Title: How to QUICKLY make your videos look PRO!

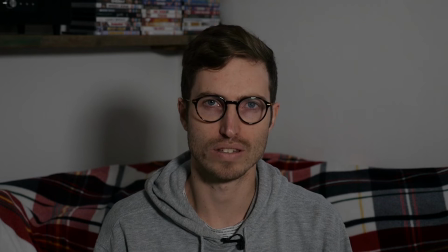Let me show you what it looks like once the fill light has been turned on.
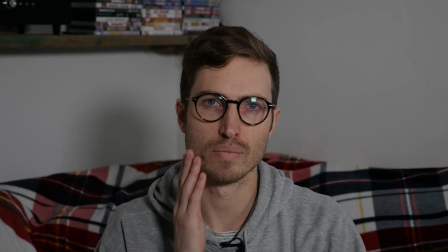That's hitting this side of my face and giving me a shadow on this side.
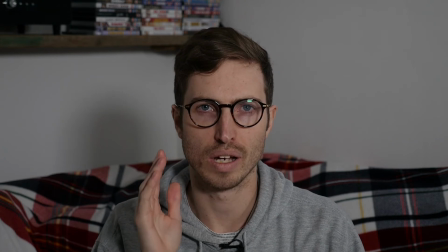It's not a massive shadow, but it's just helping to add a bit of shape, a bit of contrast to my face, makes the image a bit more interesting and adds more depth.
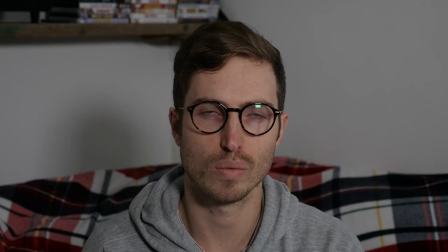Okay, now I'm going to show you what we can do if I add in another light. Now this is going to be my backlight, this is going to be my third light in the situation, and this is going to make up the 3-point lighting setup.
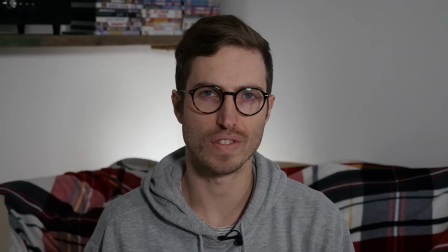Okay, and this is the result with the third light turned on.
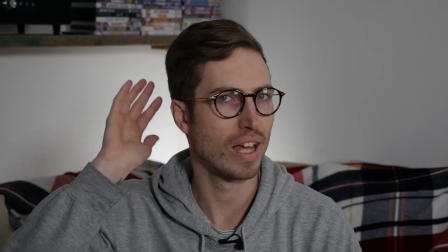So now you can see there's a bit of light behind my head, and it's just separating my head from the background,
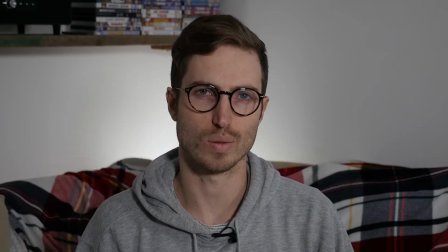and possibly my shoulders as well. Now it's not perfect because it's quite tricky.
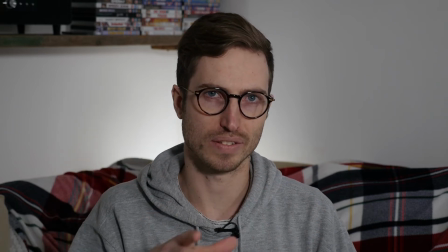I've got like a small gap behind my sofa where I've had to try and jam the LED light in.
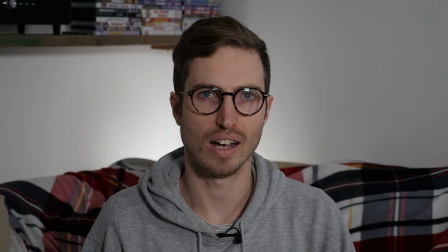So not perfect, but I think it's definitely better than what it was previously. So what next, guys? What else can we do to make this video look better? What we can do is add a color grade. So we have our key light, our fill light, our backlight. We have a nice frame. We have correct camera settings, including f-stop, white balance, and ISO. So now I'm going to show you how you can take one step further and color grade your footage.
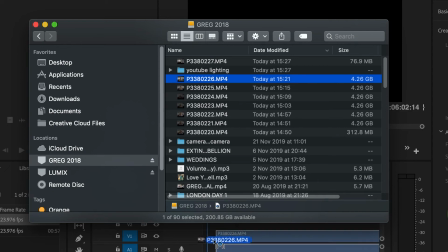Let's drag that file into Premiere Pro. Okay.
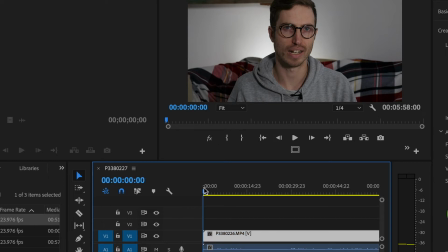I know you're probably sick of my face by now, but let's just work on this, shall we?
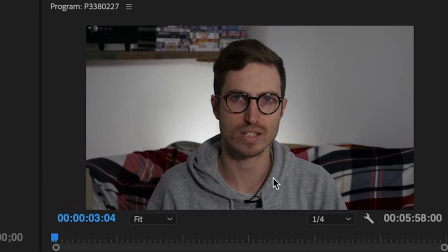So as you can see, this is the backlight lighting up the wall behind my head, just making my head pop from the background a bit more.
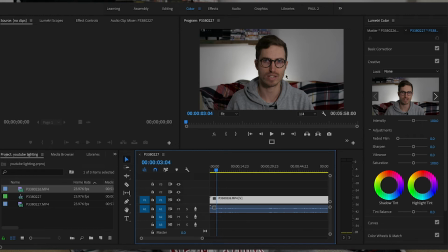We have our fill light working as there's a bit more shadow on this side of my face.
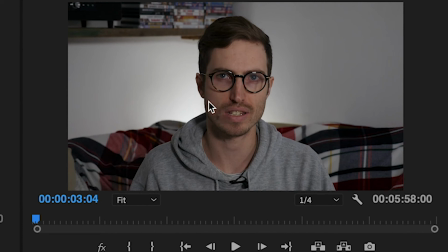And what we can do to color correct this video
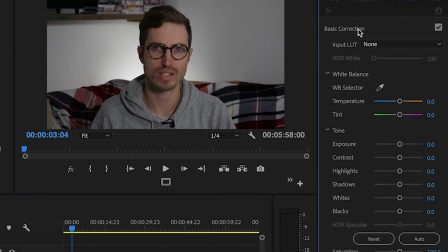is I tense up that contrast a bit more, and I like to lower the blacks.
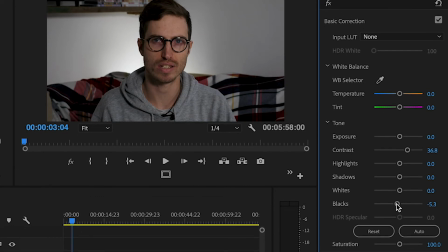I also like to add in a bit of vibrance,
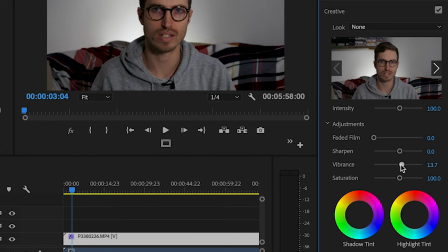and
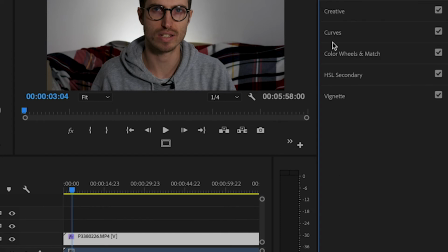I love adding in a vignette as well,
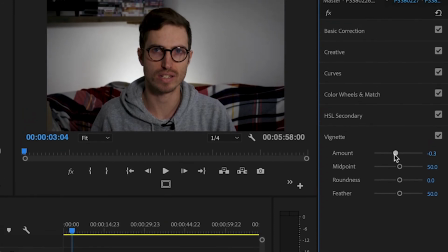just because that draws that attention in to our main area,
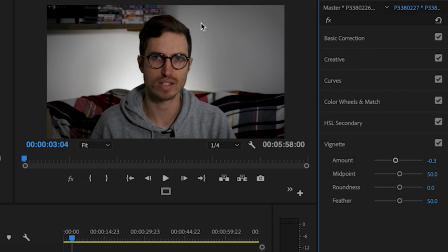the point of interest, which in this case is me in the frame.
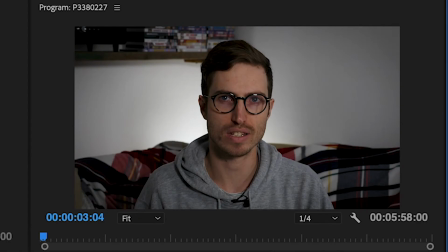So before and after, let's just added in that contrast.
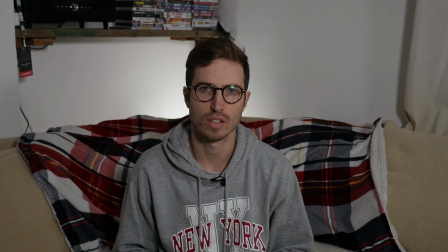Something that you can do, for example, is, so because I don't really like the look of my sofa, I've chucked over a
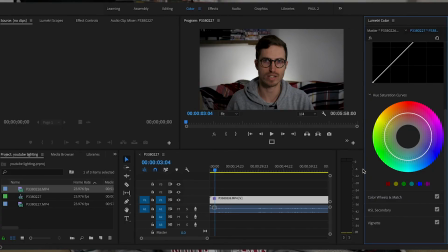blanket over the top of the settee, and there's different colors in it.
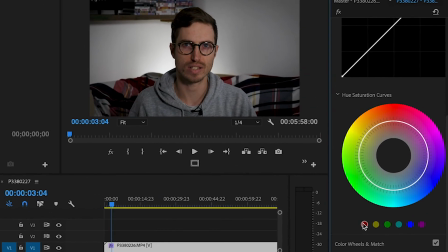You've got red, blues, yellows. What you can do is come in here to the curves options.
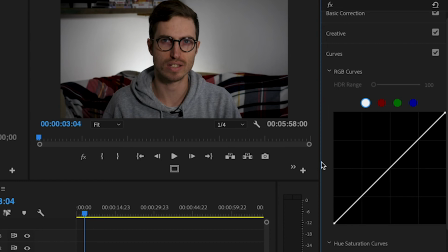Now I'm using Premiere Pro 2018, by the way, so this may be slightly different depending if you've got the updated software or an alternative software, but they're going to be similar.
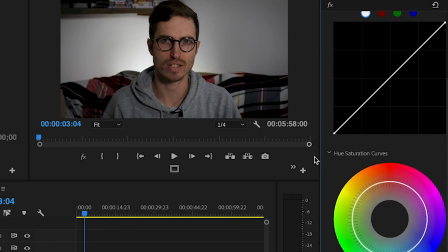So if I want to bring out the reds a bit more in that blanket, if I click the red button there, and I can adjust this ever so slightly,
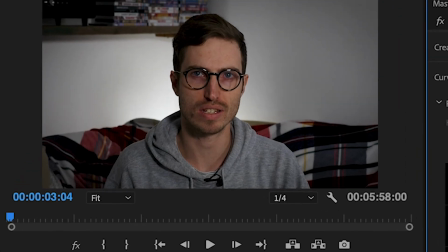and it's very slight difference,
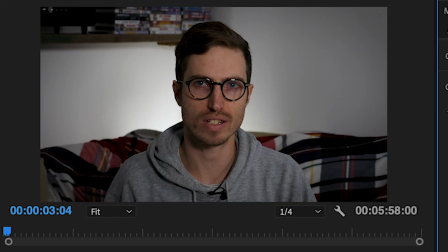but it's those small details, those small adjustments that just make that extra bit of difference.